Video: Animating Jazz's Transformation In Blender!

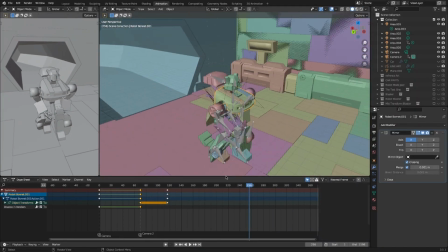4:07 Now, sometimes my armature was a little bit funky,
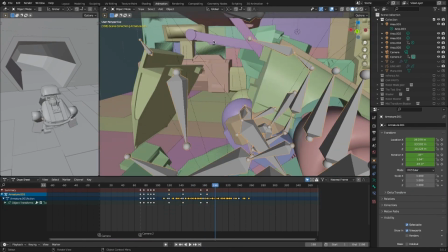4:11 and because the origin points and stuff had all been messed up from how I squished it together into the car mode, a lot of times I was fighting with myself,
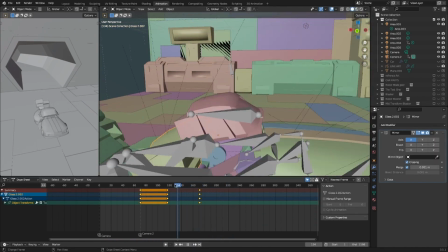4:19 because if I set the origin to object, that messes it all up with the way it's linked to the armature.
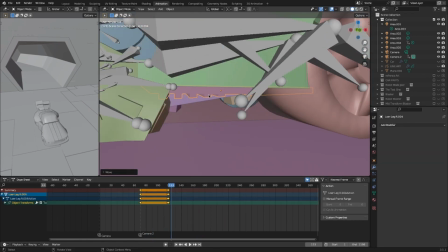4:25 So I had to just awkwardly move it from the center point that wasn't where it naturally looked like it should be.
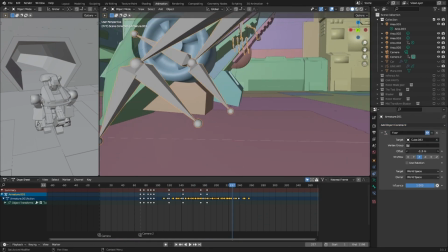4:31 So I made my life a lot harder than I needed to. That's alright, I had plenty of time to just fiddle with it.
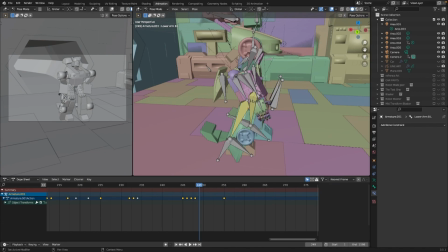4:37 And fiddle I did, trying to make sure that the arms and stuff look a bit better.
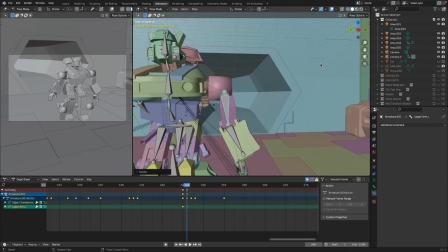4:42 What if they actually slid out initially,
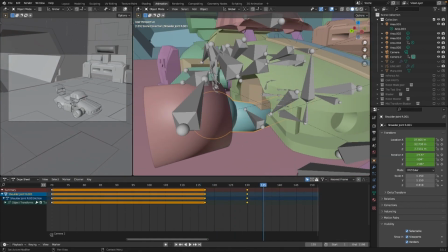4:44 and then they help push them up like a presser? That looks a lot better than them just sort of hanging there by the sides.
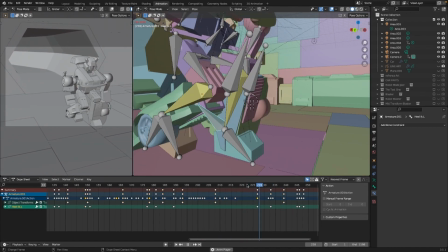4:51 I also wanted his left foot to sort of raise and stomp. It kind of adds a little bit more than just him stretching.
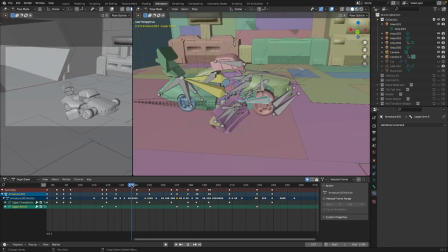4:58 The head, I also did little things like making sure that it sort of unfurls rather than just hinges.
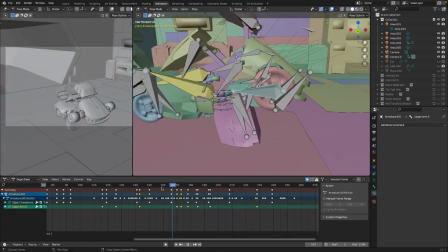5:04 If you add that little extra movement and that weight and stuff, it's gonna sell it.
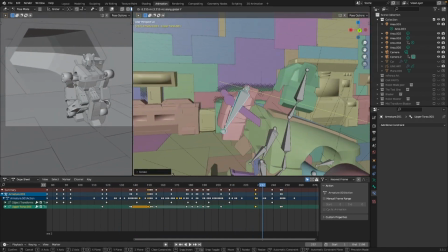5:09 Now, in the end, I still don't think I fully nailed it, but these little tweaks made it look a lot better.
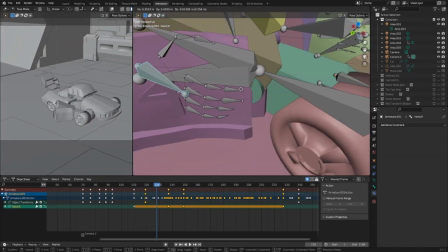5:14 Now, his arms were a pain because they're actually two separate objects and they're not parented properly due to how I cut it up for the transformation,
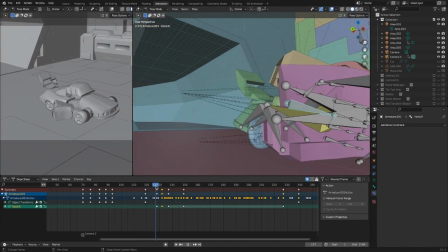5:21 so I had to constantly manually realign them all the time.
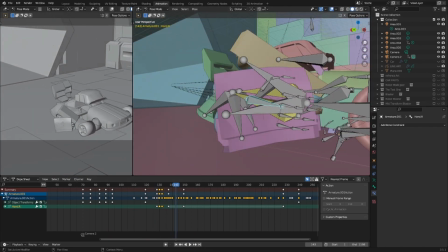5:25 Thankfully, the left arm can't really be seen till halfway through, so I just had it squished up and out of the way until you could.
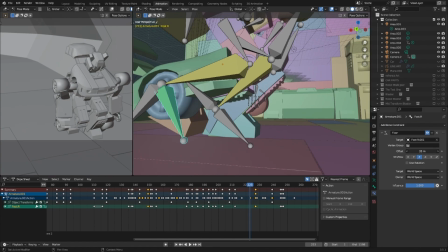5:31 Now, I would have loved to have added a floor constraint to the bums so that I didn't have to manually make sure he doesn't clip through the ground,
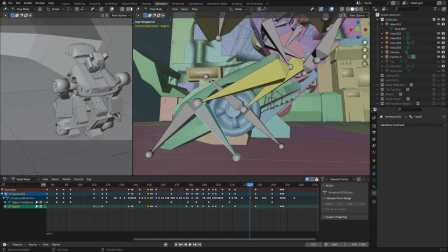5:38 but if I did, due to the way his armature is squished up in the car mode, he'd be hovering along the ground slightly because his foot is further up than the wheels.
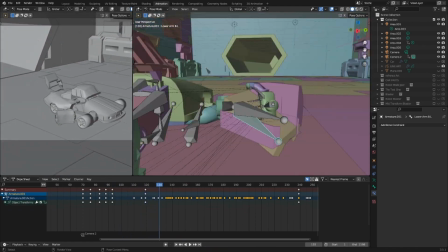5:46 So I just spent hours manually making sure his feet didn't clip through the ground, and while it's not perfect, if you don't look for it, you can't tell in the final animation.
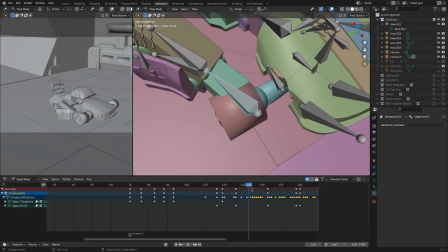5:54 I also made sure that his face wasn't just completely static. I utilized those shape keys I made to make him smile, just as his head uncurls, just to add that little bit extra.
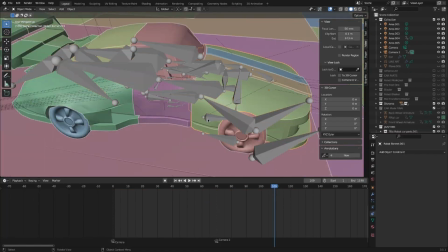6:03 Also making sure that those armature pole rigs for his roof actually line up properly.
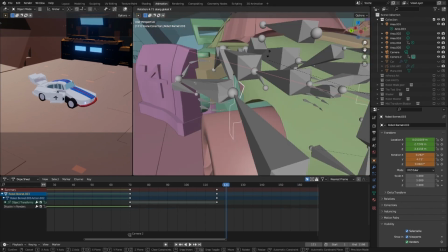6:08 They keep wiggling around a little, because again, they're not parented properly, so I had to just manually make sure that they all lined up correctly.
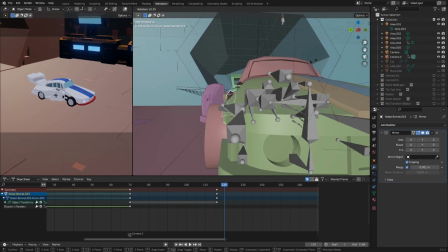6:15 I think if I got to spend more time on just this in-between car model,
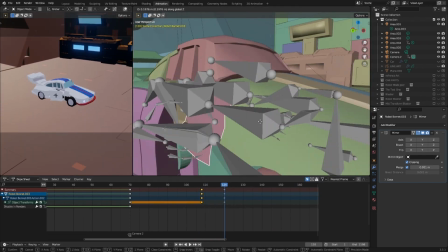6:18 I could probably make my life a lot easier by fixing these parenting issues, but basically I decided to brute force it.
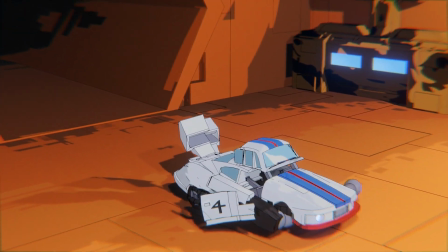6:24 And after a few days of tweaking, we had this animation, which is about 90% of where I want it to be,
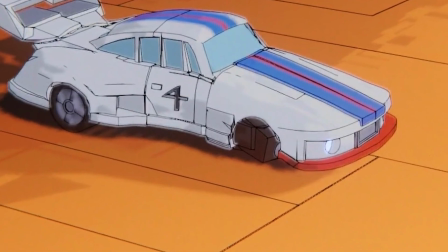6:30 but obviously he's missing his front wheels, his face looks a little too static,
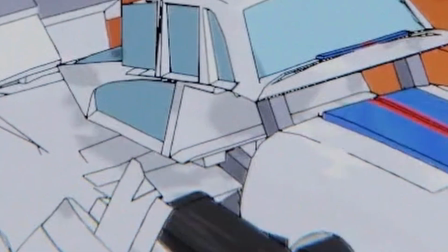6:35 the legs are actually clipping through the ground along with his feet, the armature poles are wiggling around everywhere, and it doesn't feel quite weighty enough. So I went back into Blender and started fixing it up. The wheels was easy, I just accidentally had them hidden on the layer.
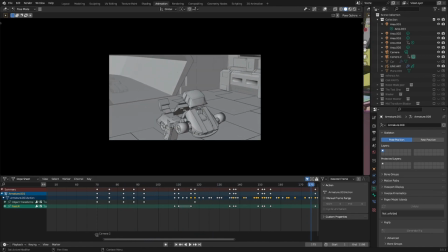6:49 But stuff like the shape keys, I could just adjust the sliders so he only smiles at the very end.
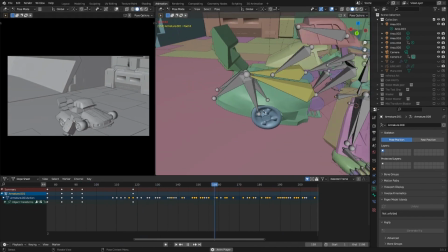6:54 You can keyframe shape keys, that's how I'm doing it here. For the legs, I had to just chop up that car piece and make it rotate so that it doesn't clip through the ground.
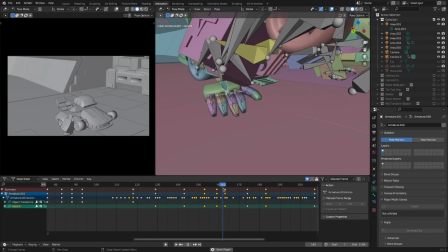7:02 Readjust the feet so they stop clipping. I also got a recommendation of making the visor change color to sort of activate when he's online, which I thought was great. I fiddled with those bloody armature poles again. Jeez, they're being a pain. And try my best to just add a little bit more gravity to him.
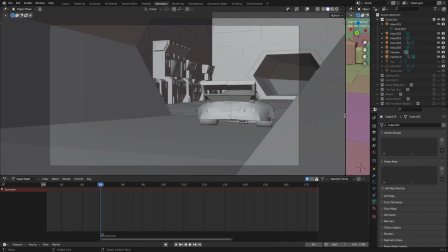7:17 Also, make sure the wheels actually rotate when the legs ping back. That's gonna help it a lot.
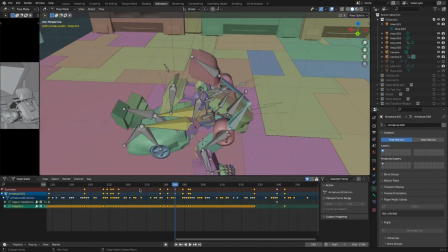7:21 Now, you might notice in some of these test animations that I've been showing you that the frame rate's a little funky.
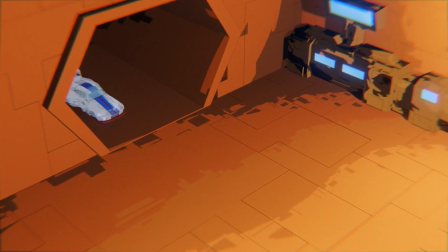7:26 On that initial gray one, that's just because it's not rendered. But on that test one with the no wheels, that's actually deliberate.
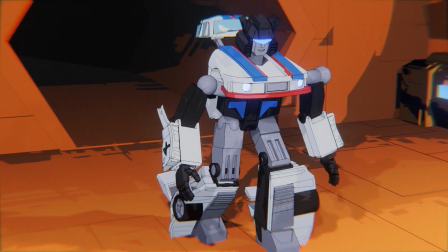7:32 I'm using a stop-mo add-on by Southern Shotty that allows me to get a sort of Spider-Verse effect, which I think is brilliant.
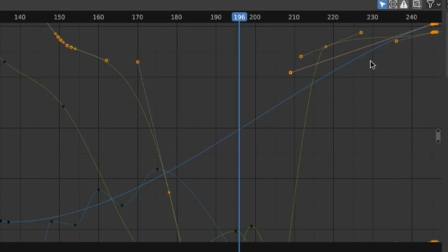7:38 It basically takes those curved interpolations between each object movement and adds steps in them to make it more like stop motion. And it really helps when you're making a transformation like this because each piece just clunks and snaps and it just looks a lot better. So once we've done that, I think we have our final render. But before I show you it, I also need to edit it together because on its own, without any audio, it doesn't feel quite right. So I took the transformation sound from Optimus Prime and Age of Extinction, Bumblebee's Transformers Prime driving sound, the ending music to all the original G1 episodes.